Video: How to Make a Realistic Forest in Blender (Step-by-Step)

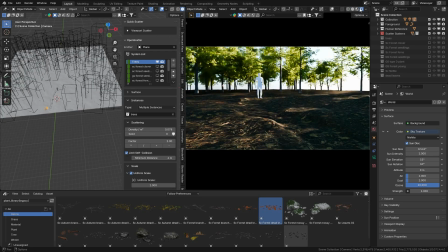After working on the foreground, you can add some background trees by adding a plane onto a scene,
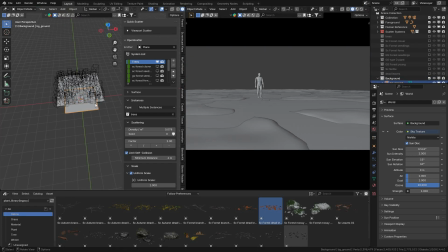scaling it up, bringing it behind the foreground, and scattering some trees on it.
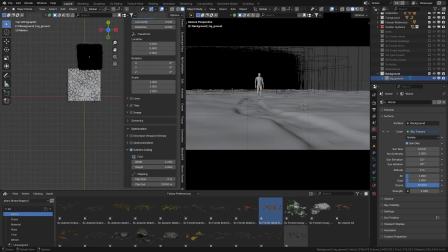This helps give some depth into a scene.
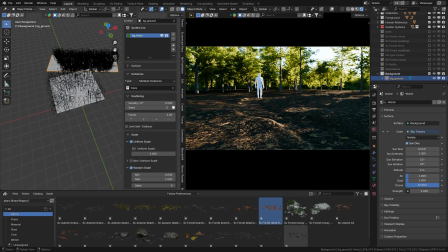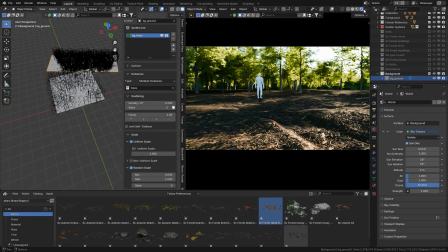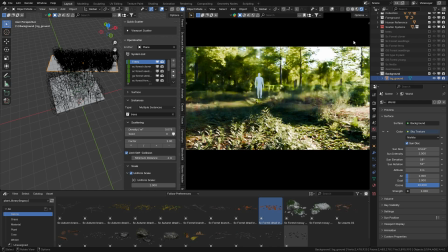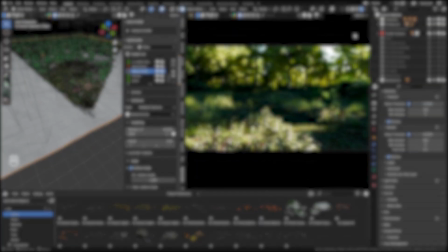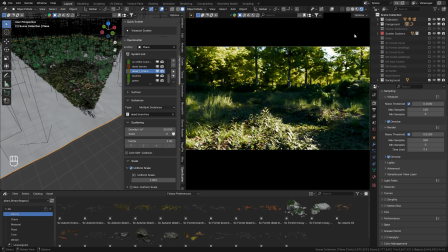Volumetrics help us greatly in creating atmospheric effects. They help bring out the aesthetic nature of the scene. To add volumetrics in your scene, it's simple.
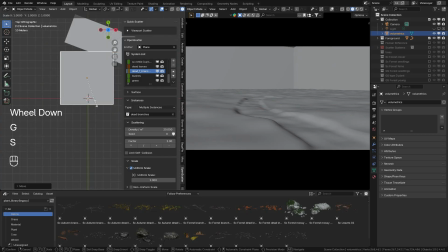Add a cube, scale it up to cover the entire scene and apply a custom volumetric shader to the cube.
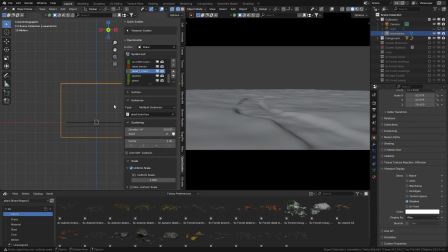If you don't have a special volumetric shader like I do, just remove the principled BSDF in the cube shading.
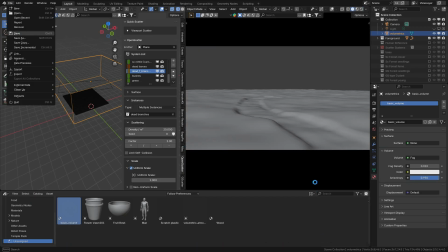Add a principled volume and play with the density and anisotropy values to get different results.
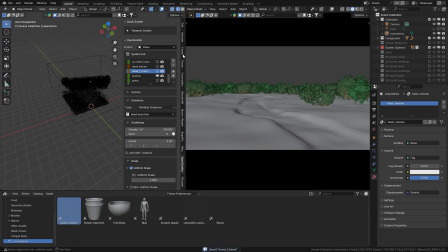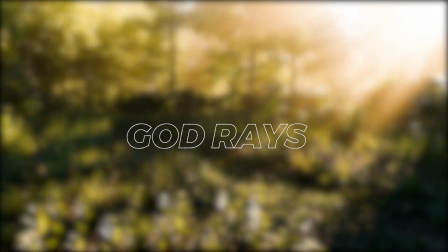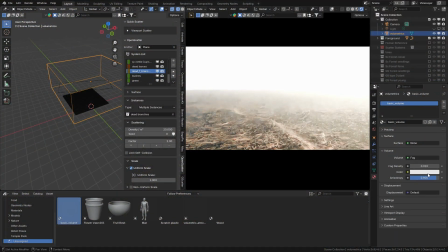God rays are another part of nature scenes that go hand in hand with volumetrics.
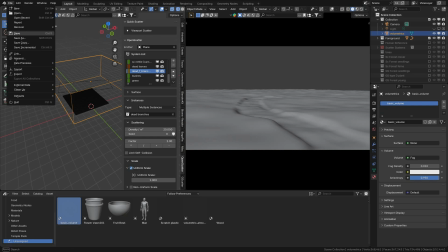They bring out a lovely look. Here is how to add God rays into your scene. First, you must understand that there are three fundamental parts for creating God rays in Blender, and these are light,
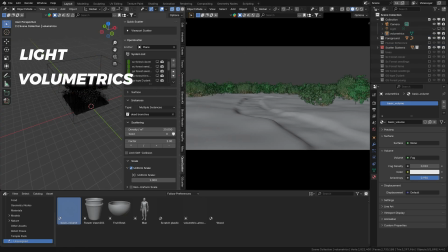volumetrics, and an object to block the light. With this in mind, adjust your light so that it is partially covered by the trees so that we get some shadows as well. The intensity of your volumetrics will determine the amount of contrast that your God rays have. Simple, isn't it?